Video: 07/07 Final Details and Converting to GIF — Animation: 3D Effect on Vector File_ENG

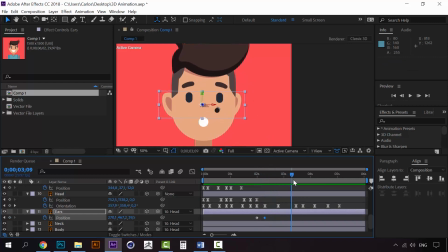Alright, so here we are, and when we get here we can create a new keyframe here.
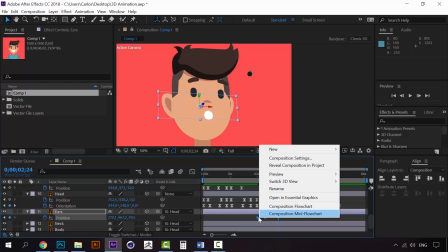Make sure it's easy ease. Always try to make them easy ease.
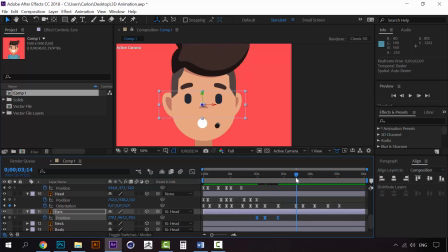When we get here, we can copy the same position as the original, and you will have this nice movement. You can see that the ears appear to be moving in a different way than the head,
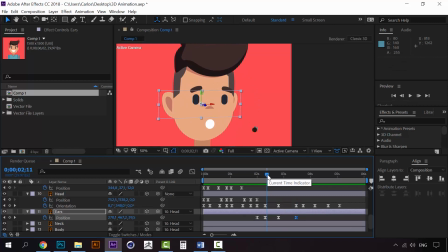so this all of this creates some more depth into our character. Alright, we're here, create a keyframe, and on this point, instead of moving to the left, we're going to move it to the right.
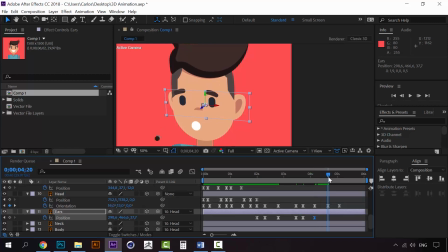Another keyframe. You can see that we are creating keyframes all along with the eyes. Just create the same position, and that's it.
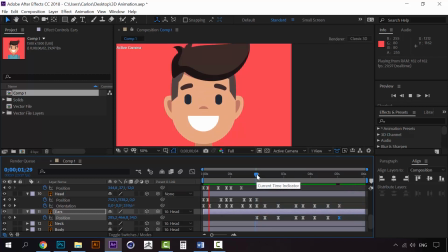Now let's see how it looks. You can see that this small detail with the ears made a lot of difference because it added so much more depth into our fake 3D layers, let's call it like this.
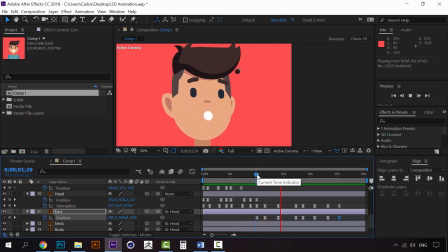It added so much more depth, and that's exactly what we are after on this course.
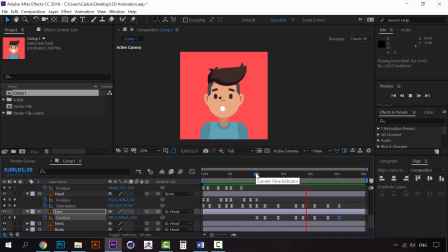Alright, now we are done with this animation, and now I'm going to show you how to create a GIF out of this animation. Let's save this. Just go to composition and add to render queue.
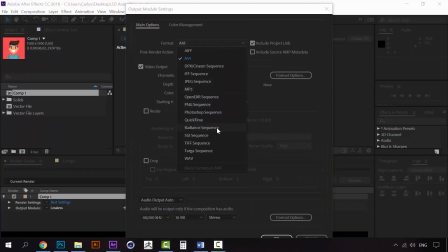Let's create a QuickTime file.
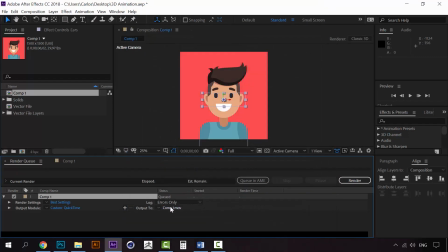You can put the audio off, click OK, save it wherever you want, and start rendering. When the render is complete, we're going to open Photoshop,
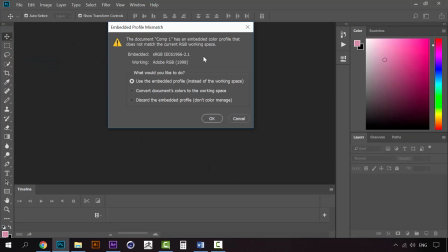and I'm going to open the composition, the render file that we just created. Just like a regular file, just drop it into Photoshop, click OK, and you will have this automatically.
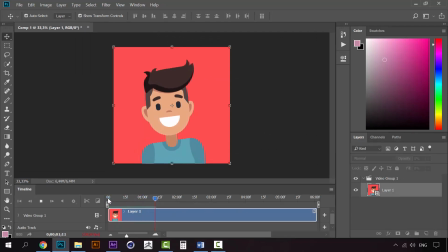You will have created a timeline, and it's exactly what we did on After Effects. Okay, so we have this video. Now all we have to do is to go and press Alt, Control, Shift and S, or go to
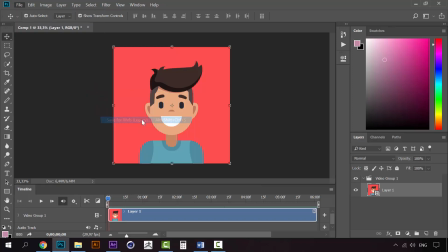Export, Save for Web Legacy, and here
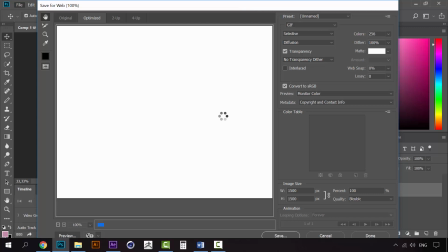wait for it, because of course the file is a little heavy because it comes from After Effects directly, so it may take some more time depending on your machine.
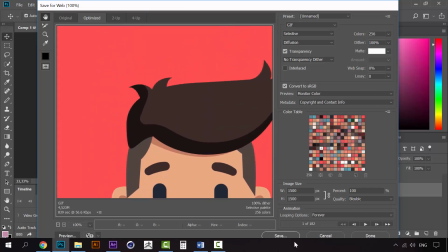Okay, make sure everything looks good and just click here on save. Make sure that it's on the looping options, it's on forever. Make save and save it on your desktop or wherever you want.
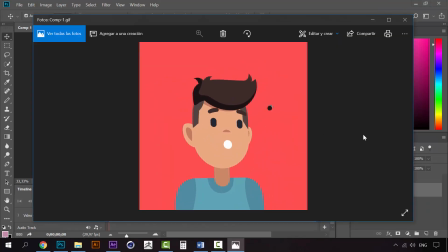And now we have created a GIF which will loop forever. You can see that it's non-stop. It will loop forever until you close this window. So that's it for the course. You can see that with a nice flat vector illustration from Freepik, we created
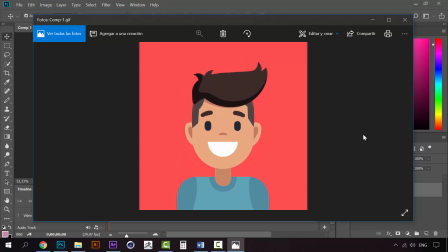some sort of 3D effect on an animation. Of course, you can see that it's not actually 3D because we didn't use a 3D software, but playing around with the depth, playing around with the positioning on the Z-axis of some of these layers,
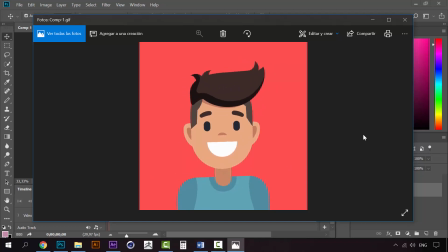we could create a nice sort of 3D effect.